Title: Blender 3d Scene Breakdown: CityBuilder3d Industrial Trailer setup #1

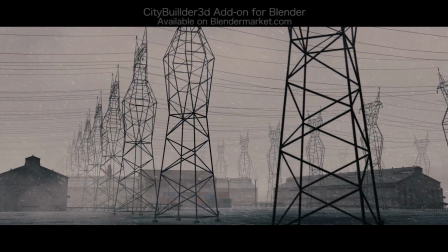[0:00]
What's up guys, it's Brad from That Architect here. In this video, I'm going to be going through a scene breakdown of the first shot in our recently uploaded CityBuilder3d Industrial trailer.
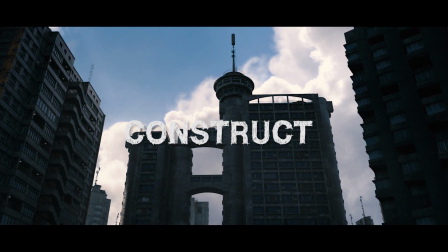[0:08]
This video is not really a tutorial, but more of a scene breakdown showing the general setup inside of Blender and then the simple compositing process inside of After Effects.
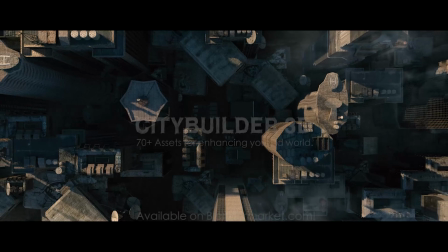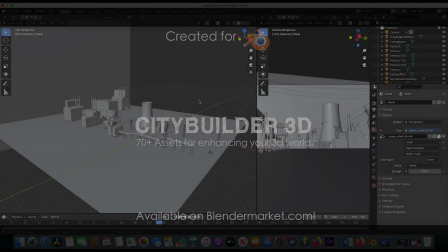[0:23]
Anyways guys, let's get started. Here we are inside of Blender. This is our general scene setup here.
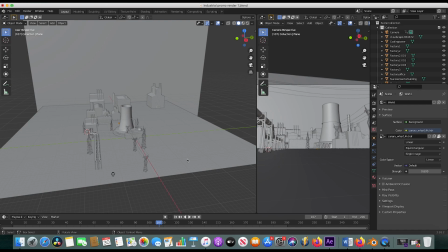[0:28]
On the right side here we have our camera view, and on the left side is our general scene setup.
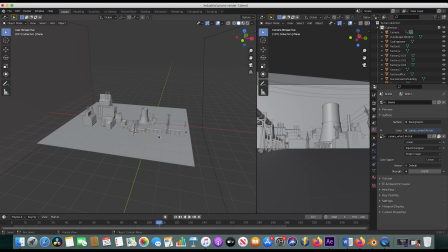[0:33]
As you can see, this specific shot setup is very simple. To start off, we just have a very simple background plate.
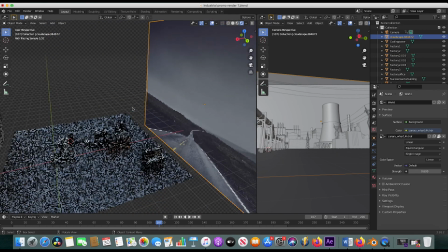[0:39]
If I go to rendered view, you can see that it's simply a background photo of a road with a very cold feel to it and a very cloudy background.
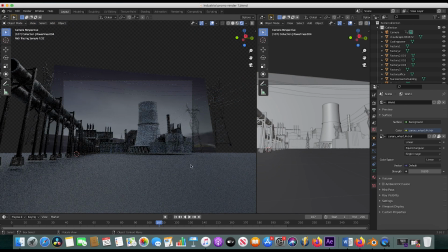[0:48]
And if we go to camera view on this side as well, you can see that it's just filling up our frame so that we just have a nice background for the rest of our assets here.
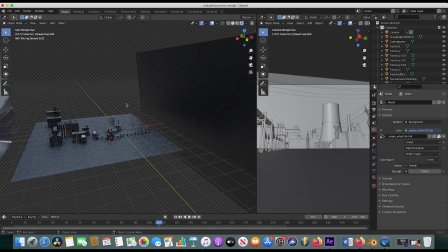[0:56]
Behind our camera here, we've added a black plane here, and that's just to use as negative fill to create some shape on our assets. As I've mentioned in previous videos, negative fill is simply a technique where you block the light coming from the direction of the camera so that the scene and 3D assets have a little bit more depth to them.
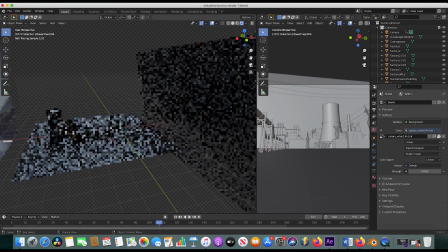[1:15]
I'll put a link in the description on how to use this specific concept a little bit more effectively.
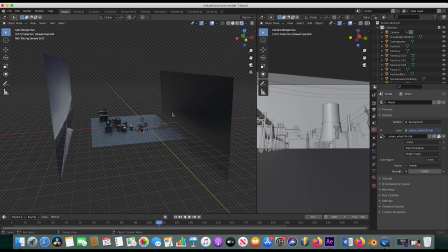[1:19]
But anyways, that's what we've done here. As you can see, just a black plane here in the foreground and then a background plate of this cloudy photo.
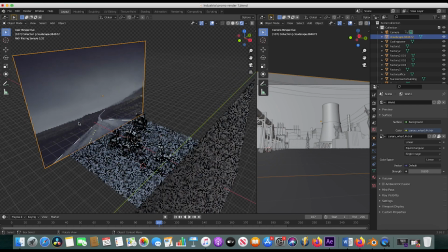[1:27]
And all this cloudy photo is, if you want to add these to your scene,
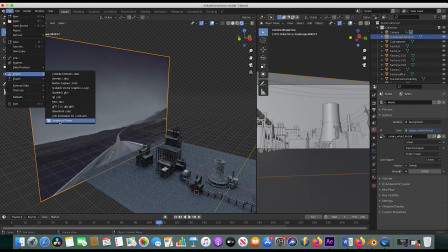[1:31]
I've just used the import images as planes option to import a nice background photo that I thought was nice off of
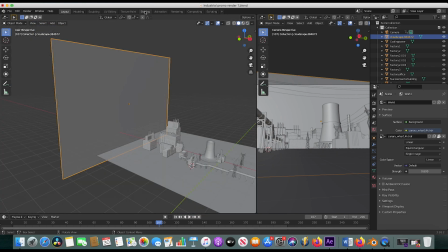[1:38]
pixabay.com. And then under the shading properties of this plane,
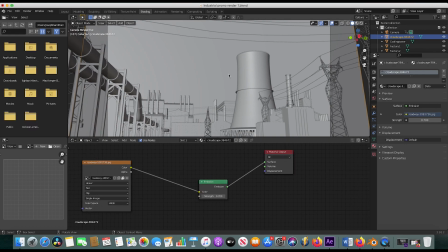[1:42]
I've turned it into an emission layer for the material output so that the photo isn't really being lit by the rest of the lights and HDRIs in our scene, but is more of just an emission plane of the photo itself. So that's how you would add that background plate.
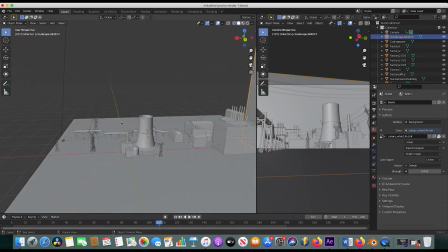[1:55]
And then obviously in the foreground here, we just have some of our assets from the CityBuilder3d Industrial pack.
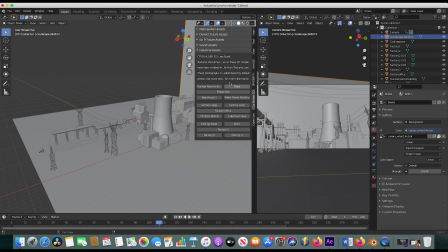[2:02]
As you can see here, if we open up the right window, we can see all of the different industrial assets that we've added. We have a nuclear reactor building, which we've added here.
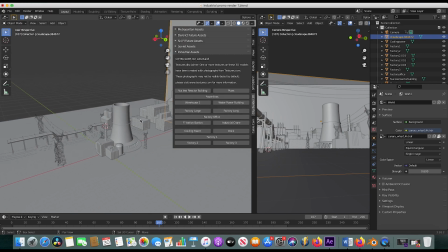[2:11]
We have some warehouses, a bunch of factories, a nuclear cooling tower, and some power lines.
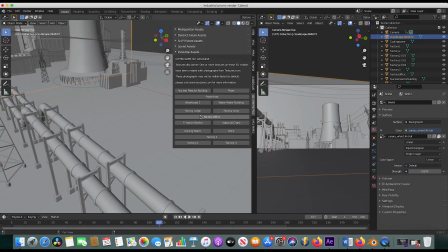[2:18]
And then in the foreground here, as you can see on the right side, I've added our industrial pipeline.
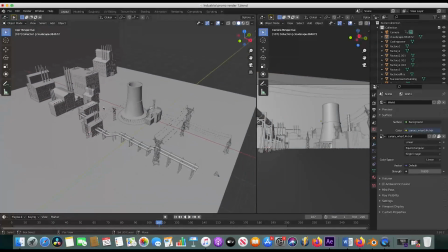[2:23]
So I have about 6 or 7 of the 15 industrial assets in that CityBuilder3d pack used in this scene here,
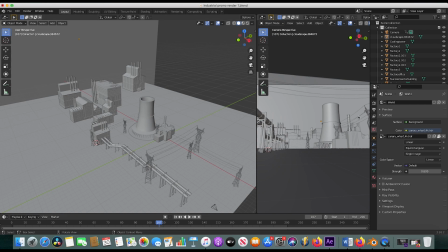[2:29]
and I've just duplicated a few of these and kind of rotated them to place them off into the background here of the field of view for our camera.
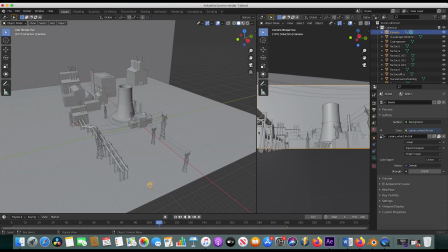[2:36]
Super simple setup. I wanted to create some nice leading lines in the scene here, as you can see on the right side.
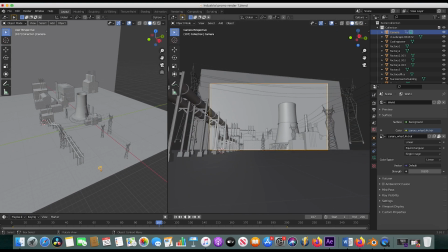[2:42]
So I used the pipes in the foreground to kind of lead the eye to our background here, and then I've also done the same thing with our power line assets and just kind of created some more depth. And as you can see here on the top of our frame, we just have some power lines going through the foreground of our shot.
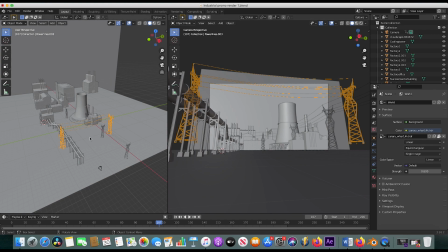[3:00]
So just another way to add some more layers in your scene.
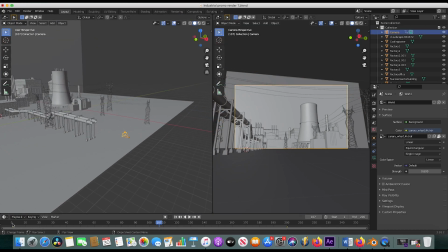[3:02]
For the camera animation, I've simply just animated the camera moving forward throughout the course of our scene, kind of just a very slow push in, nothing really too complex, so no need to use our cable cam cinematic movement rig for this specific shot.
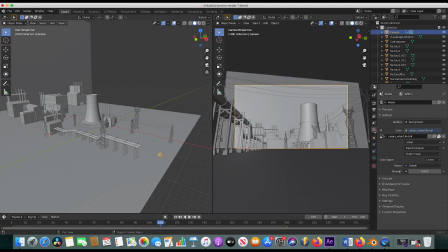[3:17]
But that's essentially the gist of it. For lighting the scene, I've simply under our world settings here, I've added an HDRI from HDRIhaven.com. Lots of great HDRIs there. I've just added a very simple cloudy HDRI to match the background plate of the photo that we added in our background so that things would blend a lot better.
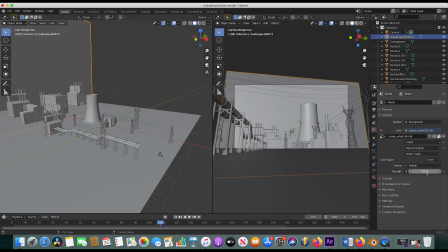[3:36]
And then I've just decreased the strength of that HDRI to 0.8 for a little bit less light hitting our scene. Finally, to output and composite our animation more effectively, I've rendered out a mist pass in our layer properties tab here, as well as a combined beauty pass for our main pass.
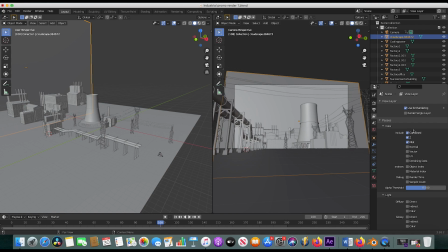[3:52]
And I'll get into these layers in the compositing process inside of After Effects here in a second. But as you can see here,
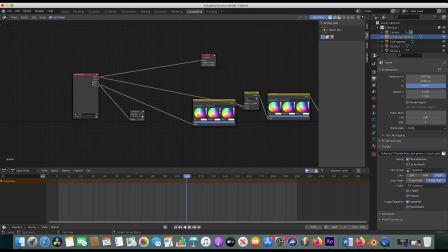[3:58]
to export our mist pass under the compositing panel here, I've simply exported our mist pass output to another file output.
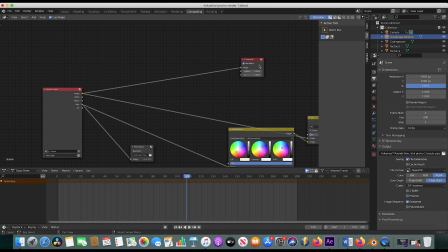[4:06]
And then of course I've exported our main image to our composite node, which will go to our main output here.
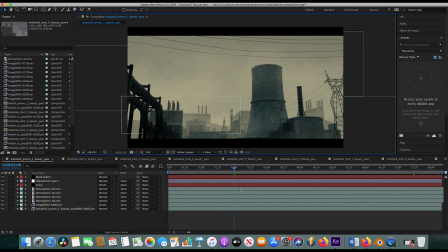[4:11]
Anyways guys, inside of After Effects is where I did all my compositing once I rendered out those 2 animation passes inside of Blender. And this is where a lot of the magic happened for these specific shots. So as you can see here we are inside of After Effects. This is our final composite here. We have some nice snow, some atmospheres that we've added,
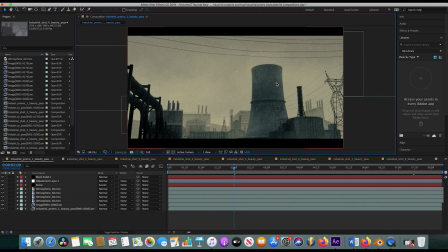[4:28]
and of course we're utilizing both our beauty pass of our assets assets as well as the mist pass to add a little bit of depth to the scene. So I'll just go ahead and go through this shot layer by layer to show what I've done here.
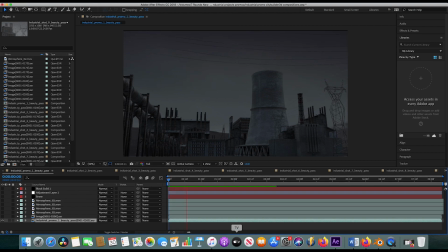[4:40]
So starting off, we just have our very basic beauty pass render. Nothing crazy going on here yet, just our very basic shot pushing through our environment. This next layer that I added was our mist pass. So as you can see here, when we enable it, it's going to add some nice procedural mist to our scene.
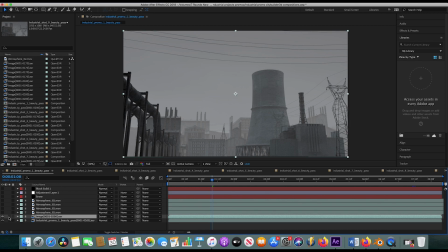[4:56]
And as you can see here, if we isolate the layer, this is what the mist pass is doing.
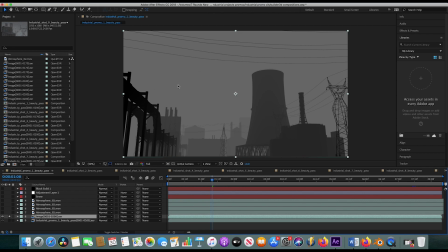[5:01]
As you can see here, it's just adding more mist the further into the background that the assets go.
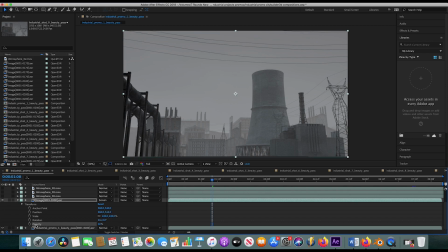[5:06]
And then I've just used, under the transform option here, the opacity to kind of control how much mist I wanted to add to the scene. So as you can see here, under the opacity setting, I've kept it at 40% to just dial back that mist a little bit. I've also changed the layer mode of our mist pass to screen, and that's not really necessary,
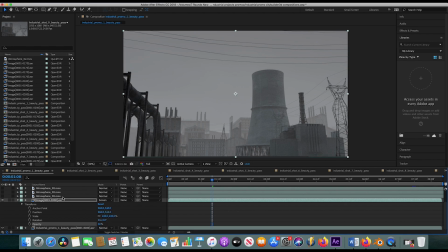[5:24]
but I've just played around with different layers and found the one that provided the best result for me. Alright, so after our mist pass, I've added a variety of atmospheric elements here.
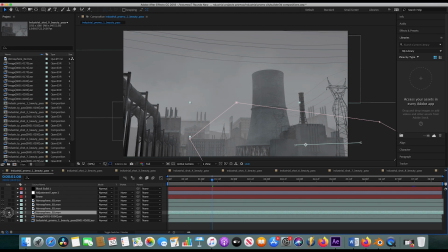[5:33]
As you can see here, if we enable them by themselves and maybe isolate them, just a whole bunch of mist elements here,
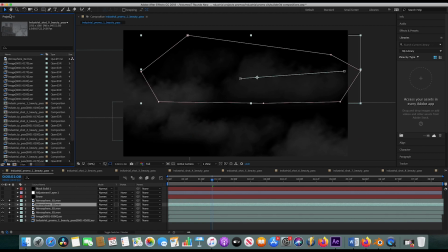[5:40]
and I blurred them under the effects panel so that they're not quite as noticeable in our scene. And in addition to blurring them, I've also animated them to move across our camera as the shot plays out. So as you can see here, if we play through it, just super basic atmospheres going past the camera.
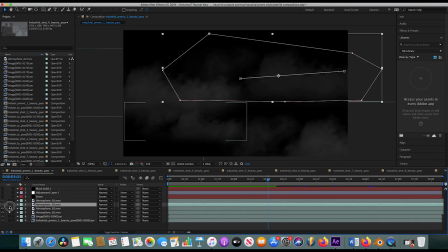[5:58]
A very rudimentary effect, but in my opinion, it's just a nice way that you can add some depth to your shot.
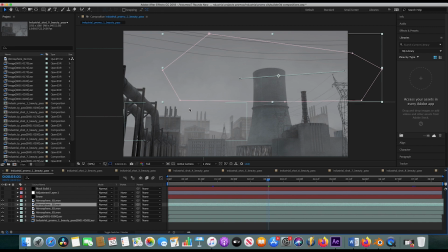[6:04]
As you probably know, a lot of real world elements are not as uniform as we would expect in the computer, so adding these atmospheres is a nice way to break up that mist pass and give it a little bit more realism. Finally, after adding our mist pass, I've added a snow layer here, and I've just used the CC snowfall effect inside of After Effects here.
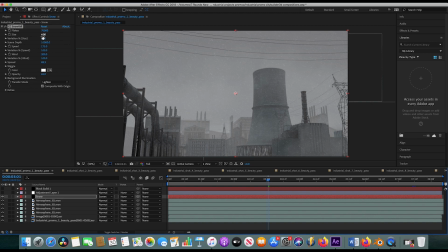[6:24]
As you can see here, I've used 70,000 flakes with a size of 4, and then added some variation to their size. And then one of the main things I did that add a lot more depth to the snow was increase the scene depth here.
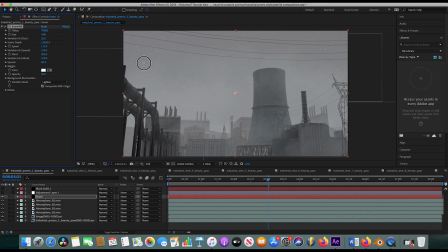[6:37]
So as you can see here, you can kind of play around with the particle system to get the style of snow that you want. But I definitely think that playing with the scene depth added that three-dimensional aspect to our snow particle system here. So feel free to play around with a lot of these settings if you are using After Effects for your compositing.
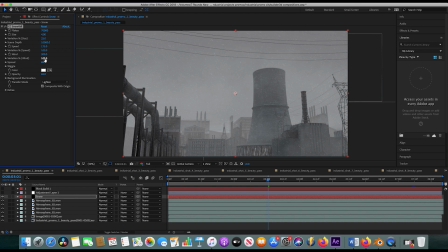[6:56]
And as you can see here, also I've added some wind to our snow, and you can easily change the direction of your wind to get some variation in your results. But most of the time I kept it at 100 to kind of create that windy feel.
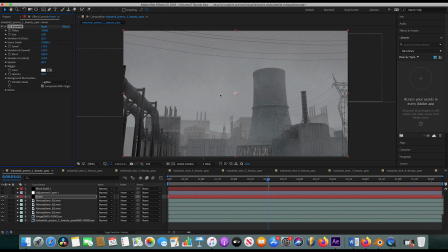[7:10]
And then I'm also making sure to keep the wind blowing on the snow the same direction as our atmospheric elements are being animated in the scene. So just keep that in mind, that you want to make sure that all of your elements are interacting within your scene in a way that makes sense. But yeah, that's essentially it for the specific shot.
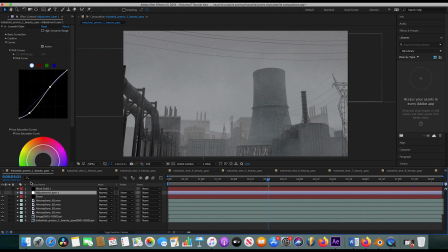[7:27]
For the last layer, since in Blender I rendered out a very flat filmic look, it's important to add some basic color correction to bring some life back into your scene.
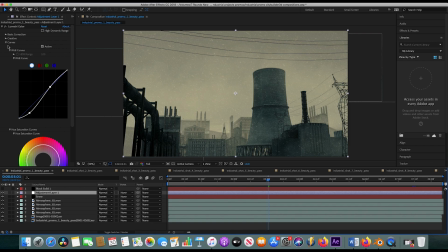[7:36]
As you can see, I've just used a Lumetri color effect, and I've used the Fujifilm look, which I think adds a nice film look to the scene and was definitely nice for the industrial look of this specific trailer.
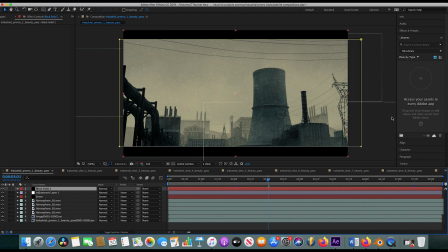[7:46]
But after that, I've just added a basic letterbox to bring everything together and got this final result.
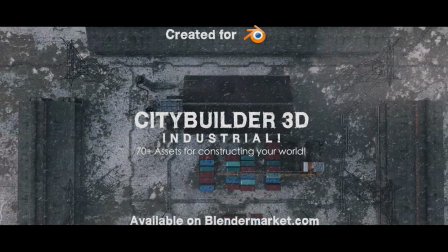[7:53]
Anyways guys, that's it for this video. I hope it provided some insight on how you can composite some of your own elements together.
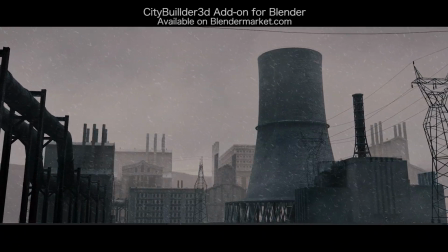[7:58]
As always, feel free to leave a comment if you have any questions or suggestions in the comment section below, and I'll see you next time.